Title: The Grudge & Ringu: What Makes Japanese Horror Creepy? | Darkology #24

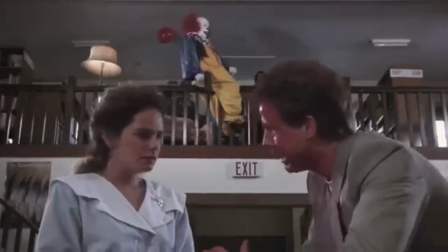(20:38)
Chucky, Jason, and Pennywise have arms and legs that move in a familiar way.
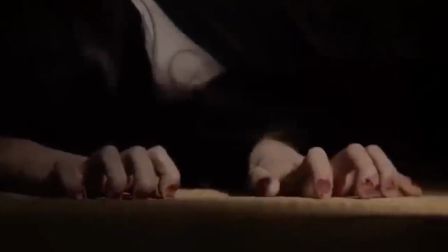(20:42)
Sadako and Kayako, on the other hand, seem to prefer a disjointed, shaky crawl that appears slow, but then speeds up abruptly to an alarming pace.
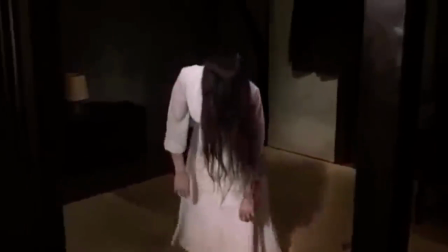(20:51)
These scenes are typically acted out in reverse, then played backwards to achieve a look that is unsettlingly unfamiliar. Admittedly, it can't be said that Japanese horror films are the only ones that are creepy.
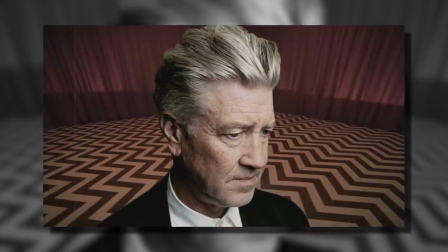(21:06)
David Lynch has a detailed vision for sound design and how ambient noise affects the psyche, and he makes great use of it in Twin Peaks.
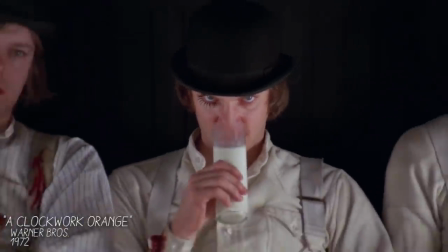(21:13)
Stanley Kubrick films tend to feature long dollying shots and unnaturally symmetric atmospheres.
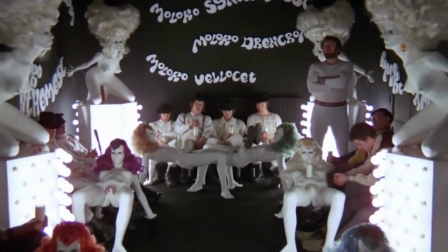(21:19)
And in more recent times, we've seen a surge of Western horror films that both play on the concept of the unknown and leave us there.
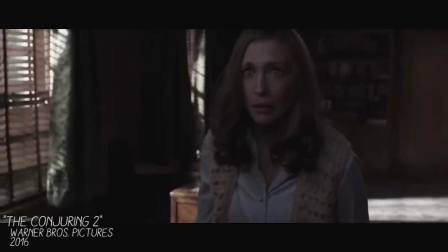(21:27)
The work of James Wan is a prime example of this.
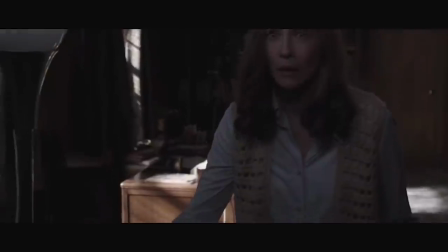(21:30)
A lot of his films have long scenes where we're allowed to marinate in dread and uncertainty, only for nothing to happen.
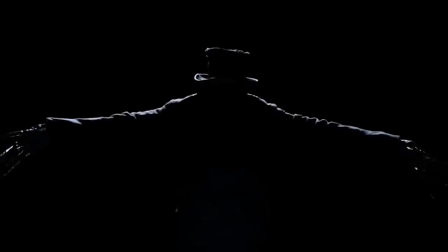(21:38)
Or take The Babadook, a story where by the end, we still don't really understand what the deal is behind the creature or why it does what it does.
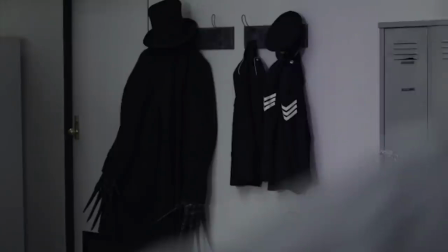(21:46)
These all make great use of psychologically unnerving elements, and Japanese horror has mastered this.
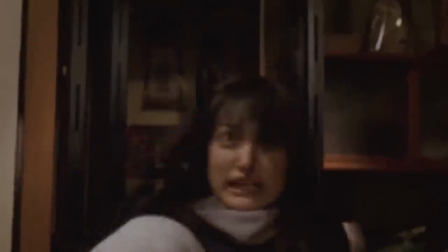(21:52)
J-horror takes its legends of creepy entities which are already inherently unsettling tales,
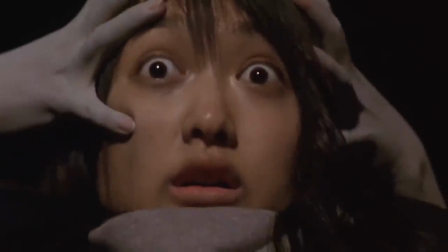(21:57)
and portrays them to viewers in such a way that our minds are stimulated and our amygdalas are exercised. From sound to concept to visuals, J-horror effectively weaves a subtle and ominous dread. What makes Japanese horror so creepy is how much it sinks into our uncertainties.
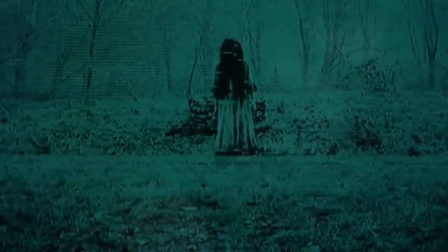(22:17)
Hey, did you enjoy that video? If you did, be sure to leave a like and comment what your introduction into J-horror was. And as always, thanks for watching.